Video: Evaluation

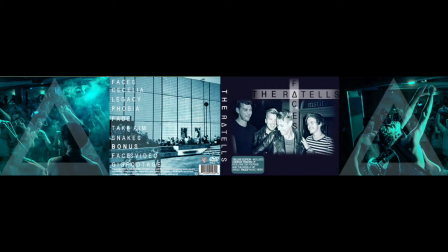247s
For example, the location of a gig at the O2 Academy was used again,
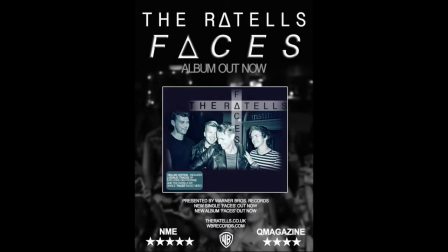251s
which is evidently stereotypical of the indie genre and so links with my ancillary products.
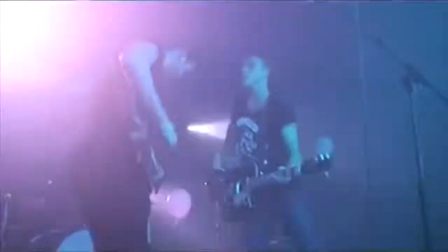257s
Mise-en-scène was also used in my music video to represent the indie genre through the use of clothing,
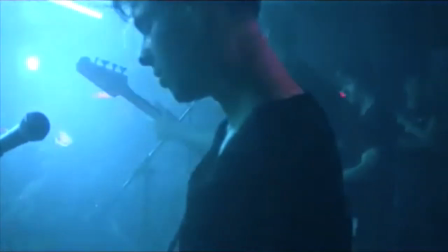261s
as the band members are wearing items such as leather jackets and skinny jeans, which again are items of the indie subcultural capital,
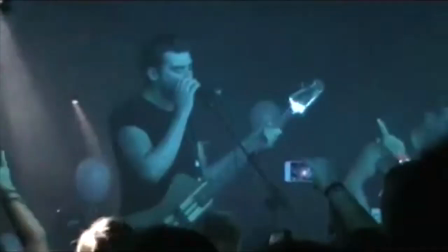268s
Sarah Thornton, 1995, and so are relatable to my target audience,
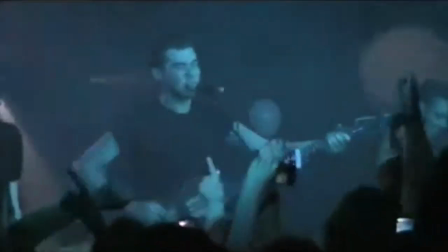273s
which will persuade them to watch and listen to the Rattels even more as they can relate to what they see.
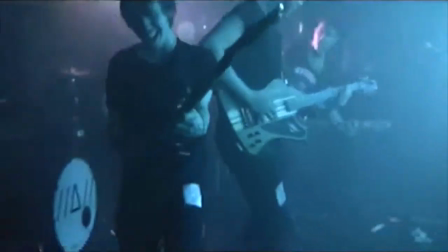278s
I have therefore used mise-en-scène within both my products to effectively represent the indie genre,
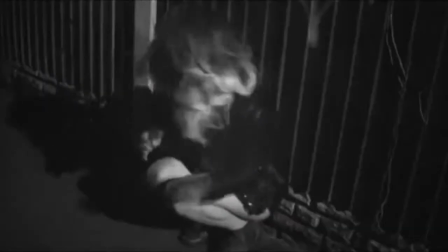284s
thus creating a promotional package and also creating synergy by doing this.
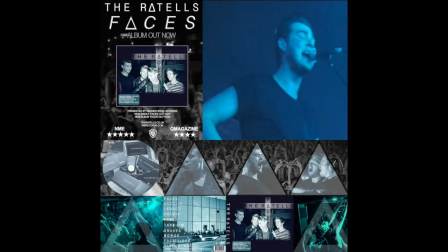288s
Additionally, I have succeeded in creating a professional Pete Fraser 2001 ancillary text by following the codes and conventions of other real media texts.
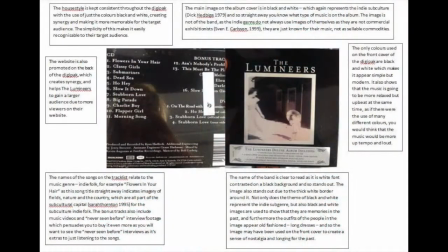297s
For example, I used primary research by analysing the Lumineers digipack and an Arctic Monkeys poster advertising tour dates.
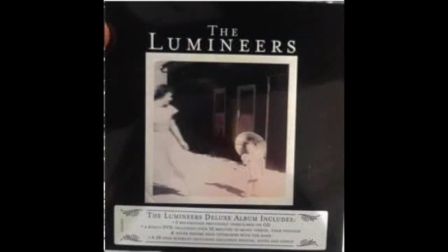305s
The image of a girl on the front of the Lumineers digipack was black and white,
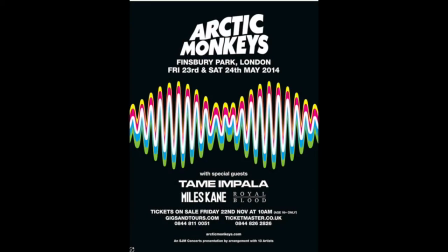309s
and the Arctic Monkeys poster was in black and white, and as both of these bands are of a similar genre to mine,
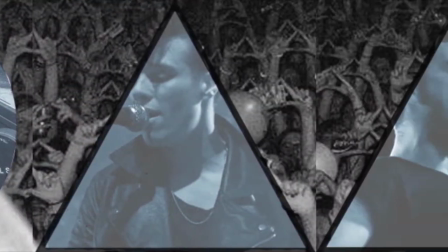315s
I pastiched this effect onto the images of the band on the inside of my digipack and also to the image of the gig on my poster.
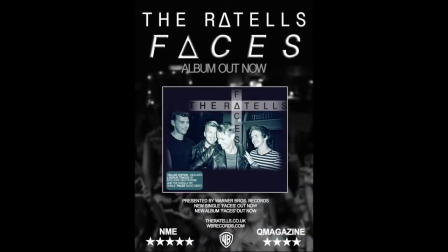323s
I did this as this effect is a convention of indie media takes, as the black and white effect is stereotypical indie due to the fact indie music videos used black and white as it was cheaper and so became a tradition.
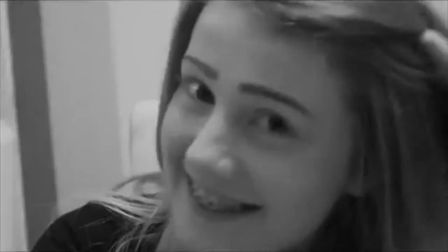336s
I then linked this to my music video by applying the black and white effect to the narrative of it, therefore creating synergy.
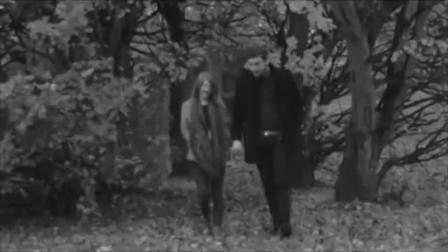343s
Again, I did the same for my music video by analysing codes and conventions of other music videos.
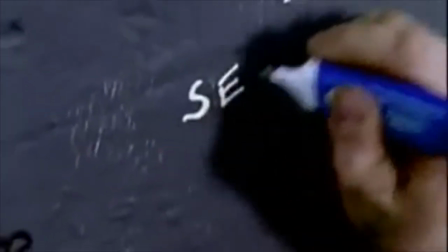348s
For example, when researching Little Man Tate's video Sexy in Latin,
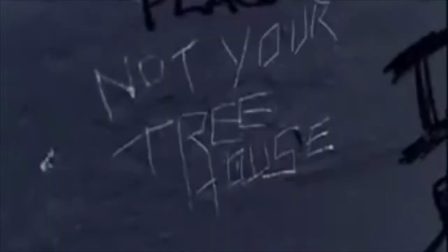352s
the music at the beginning is fast and so faster cuts are used to match with the music, mediating the convention of music matching visuals.
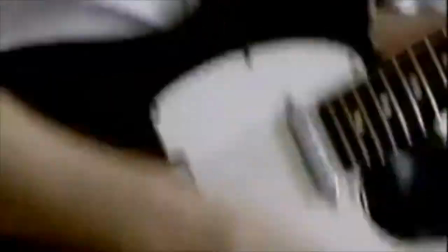359s
Andrew Goodwin,
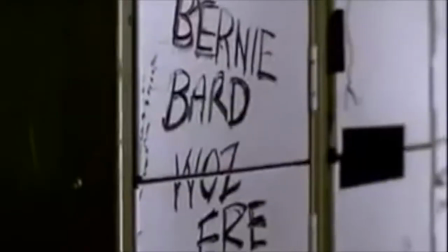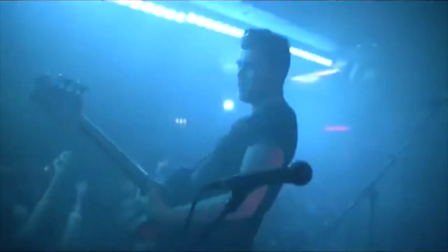368s
1992. This is therefore my group pastiche during the climax of our song when the music gets faster,
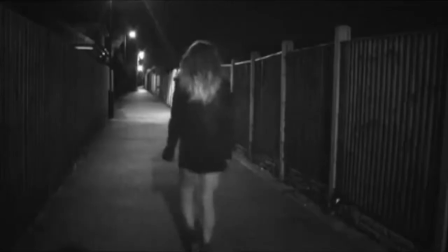372s
as we also included faster cuts that the music matched the visuals, which made our product appear more professional.
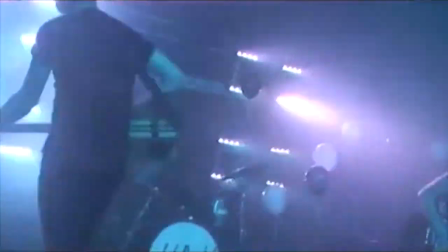378s
Pete Fraser, 2001.
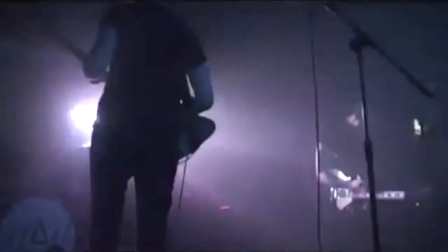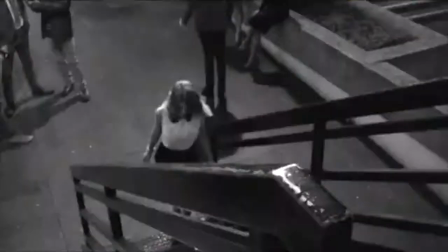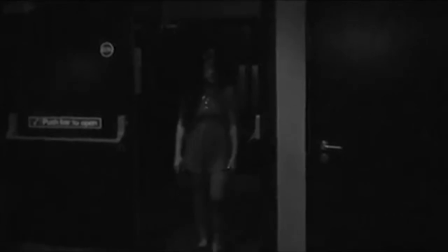391s
Therefore, I successfully pastiche conventions of real media text for both my ancillary and main products to effectively create synergy.
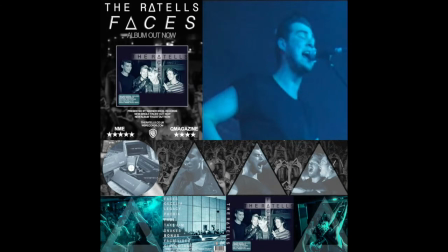399s
Again, the use of editing enabled me to create similar representations for both my products, which again created synergy. For example, with my digipack, I was able to use software Photoshop
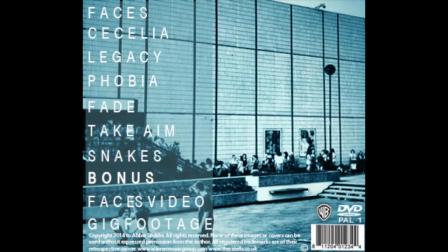411s
CS5.5 to manipulate my images, such as the image of the O2 Academy on the back cover. I used the saturation tool to decrease the saturation, making my image appear not as bright, giving it a washed out look, as the indie subculture do not wear bright clothing and wear more neutral colours.
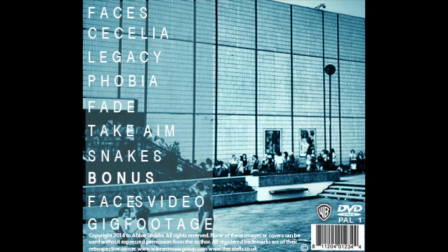427s
Furthermore, the washed out and dull look of the picture connotes the idea of imperfection, which also relates to the indie genre, as the indie subculture do not strive to be perfect as opposed to a pop star such as Rihanna. They don't need to be bright and flawless, as they enjoy music solely for the content of it and nothing else.
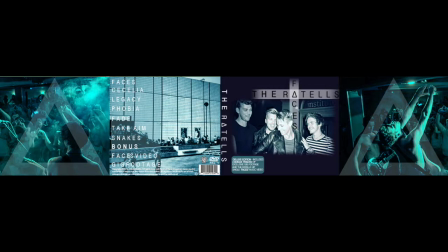445s
Therefore, doing this enables my target audience to relate to my product more due to it being stereotypically indie. I also added triangle shapes to the inside right and left of my digipack and decreased the opacity, as this shape is in the Vattel's logo,
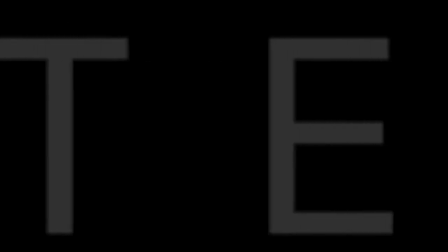460s
and so therefore by doing this I would be successfully promoting the band and making the logo more memorable.
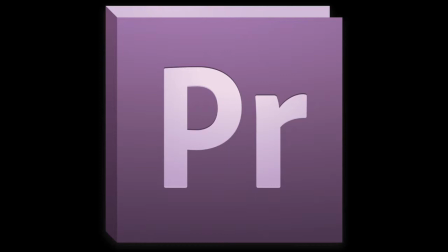467s
I again used software to manipulate and edit visuals for my music video as well.
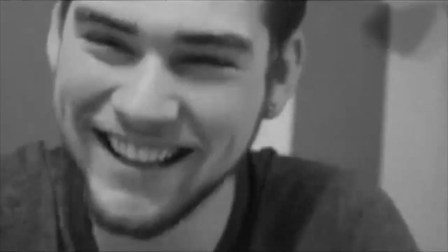472s
For example, by using Adobe Premiere, I was able to use the Razor tool to cut footage and create a montage that represented memories and relationships.